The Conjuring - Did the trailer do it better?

Hello and welcome. Today I want to talk to you about 2013's The Conjuring,
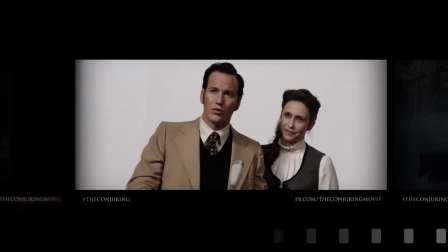(0:04)
a film that spawned a whole swarm of sequels and imitators and one of the biggest horror franchises of the decade.
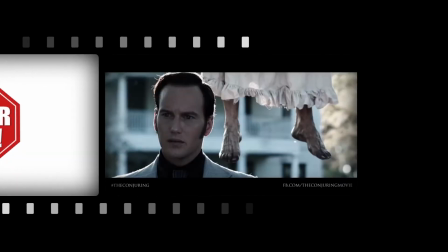(0:10)
But today I wanted to do things a little bit differently because I want to talk about not just the classic clapping scene that everybody remembers,
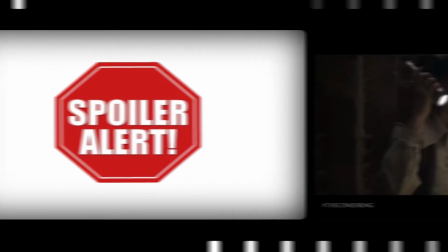(0:17)
but also to talk about why I think the trailer pulled this scare off better than the film itself did.
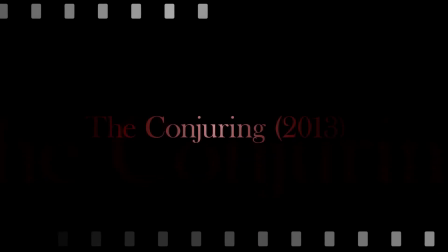(0:22)
I'm Sandy Nicholson and this is Perfect Scares.
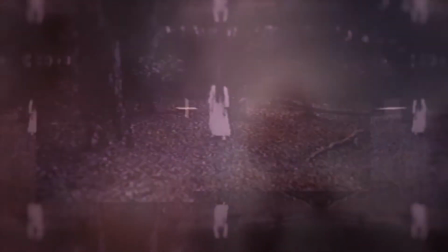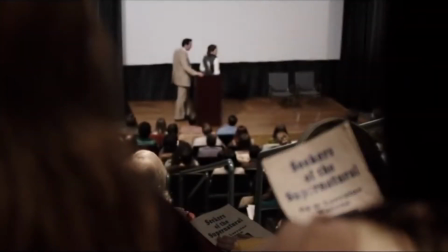(0:34)
The Conjuring films are incredibly popular, but also a little bit divisive among horror fans.
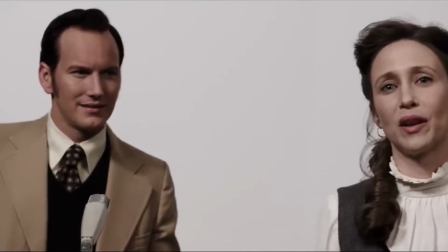(0:39)
But while the franchise as a whole has some stinkers, and even the original isn't anything I would call a masterpiece, it does have moments that really work, and one of them is undeniably the clapping scene. So let's start with the trailer version.
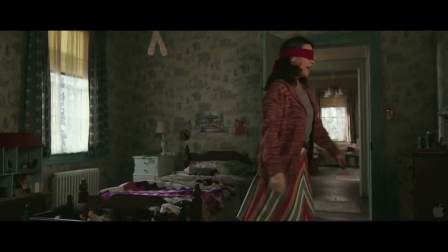(0:52) 1, 2, 3, 4, 9, 10.
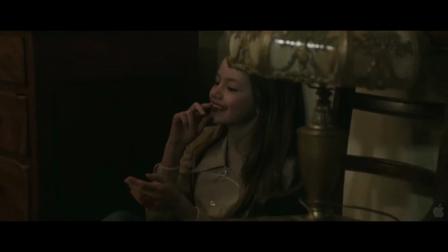(1:01) First clap.
It's a pretty phenomenal piece of editing that the rules of the clapping game are established so quickly here.
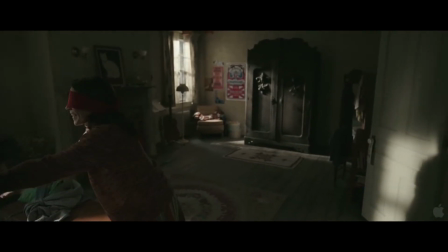(1:10)
It's only 17 seconds before things start to get creepy. I talked about narrative perspective in more detail in the video about the eye, but it's here too.
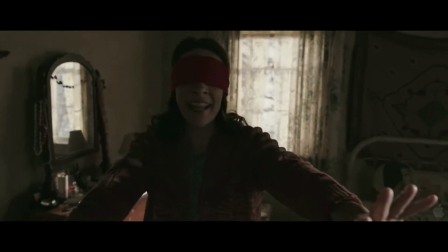(1:23)
We start at a place where the audience knows there's nobody there, but she doesn't, and that disparity causes tension.
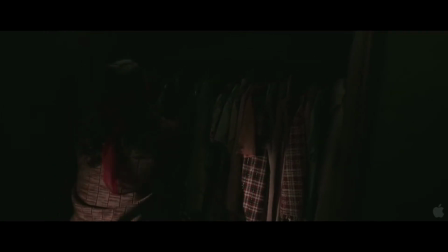(1:29)
But as the sequence moves on, that changes, and now both the audience and the character know something is wrong,
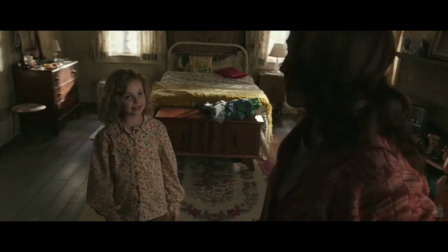(1:34)
and that creates empathy, and the shift between those two things is what propels the audience through the sequence.
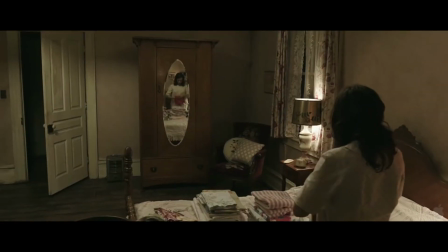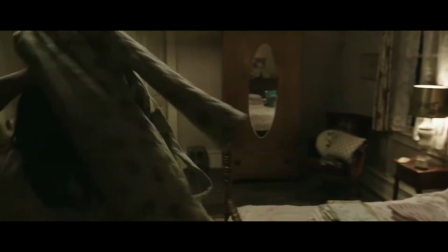(1:49) Girls, it's way past your bedtime.
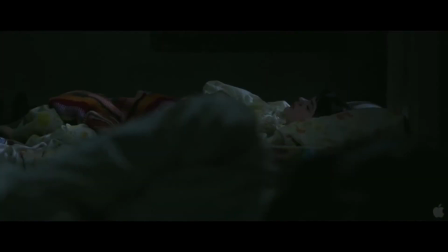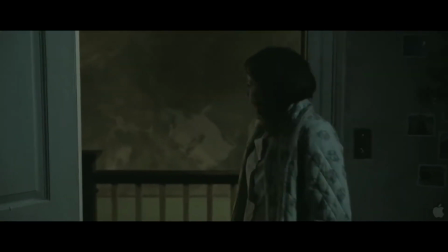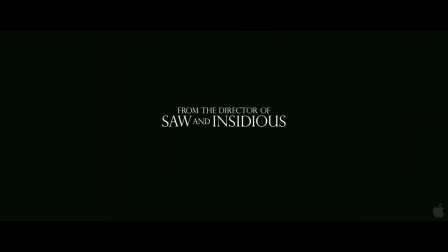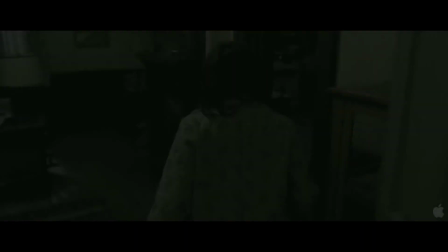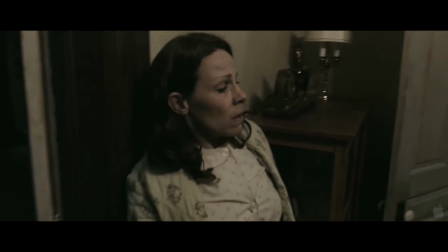(2:14)
The camera move here is beautiful as well, the way it slowly creeps around then follows her eyeline to the open door, and then we get the climax.
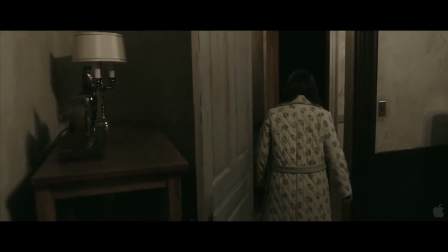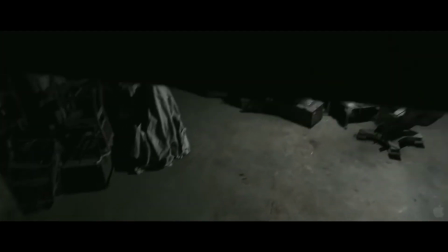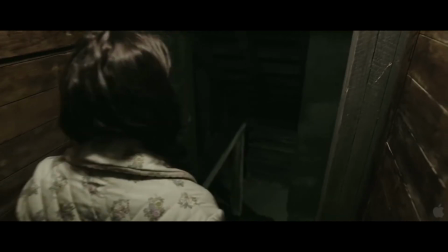(2:39) Who's ever down there? I'm gonna lock you in now. Ah! Help! Andrea! Help!
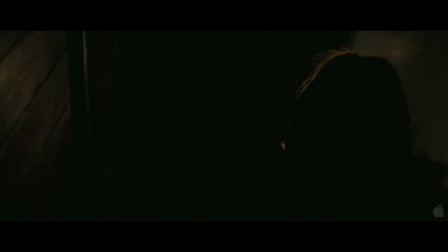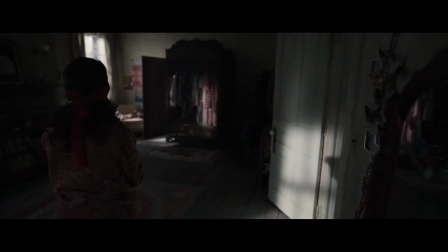(3:04)
Now let's look at the same sequence in the film itself.
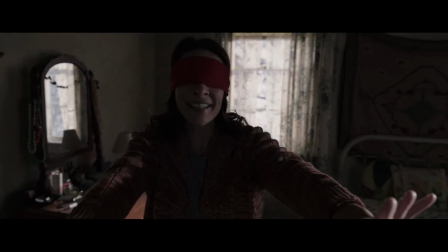(3:11)
It plays out very similarly, but there's an addition of a ghostly whisper along with the clapping that undercuts the scene.
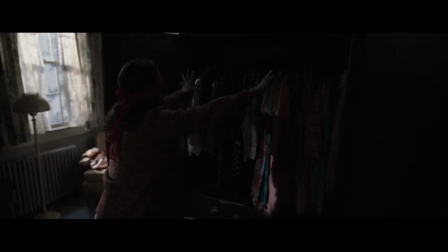(3:18)
We want the moment that it turns out to be nobody there to be the point where this turns creepy, because that's the shift in our understanding.
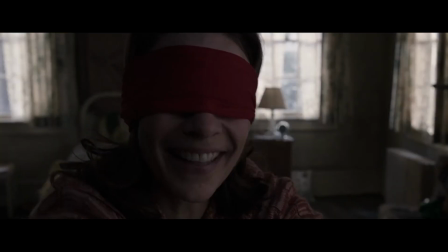(3:25)
If there's a spooky voice there as well, then we already know something's creepy, and the final reveal is dampened.
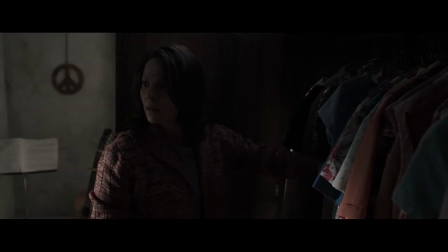(3:35) You took your blindfold off. I win. You weren't even warm, Mom. I was in Christine and Nancy's room.
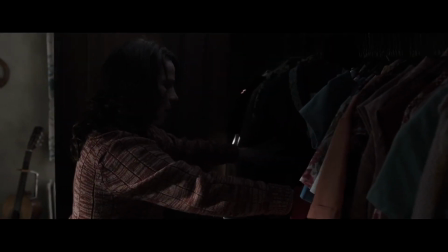(3:41)
Then there are 7 minutes in between that and the next iteration of the clapping game,
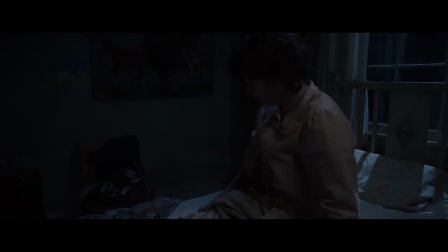(3:45)
during which time much bigger and more dramatic things have happened, so it doesn't feel like an escalation at all,
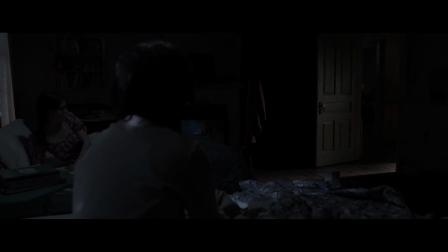(3:50)
and the momentum from that first reveal has gone.
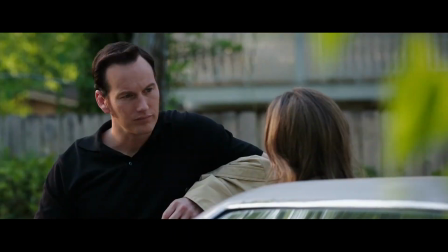(3:53)
Now the film has to re-establish that tension and can't do it as effectively because it's now forced to effectively redo the same scene.
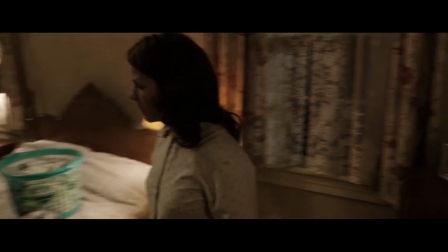(4:02) Girls, it's way past your bedtime.
Once again, someone is clapping, but it's not the girls.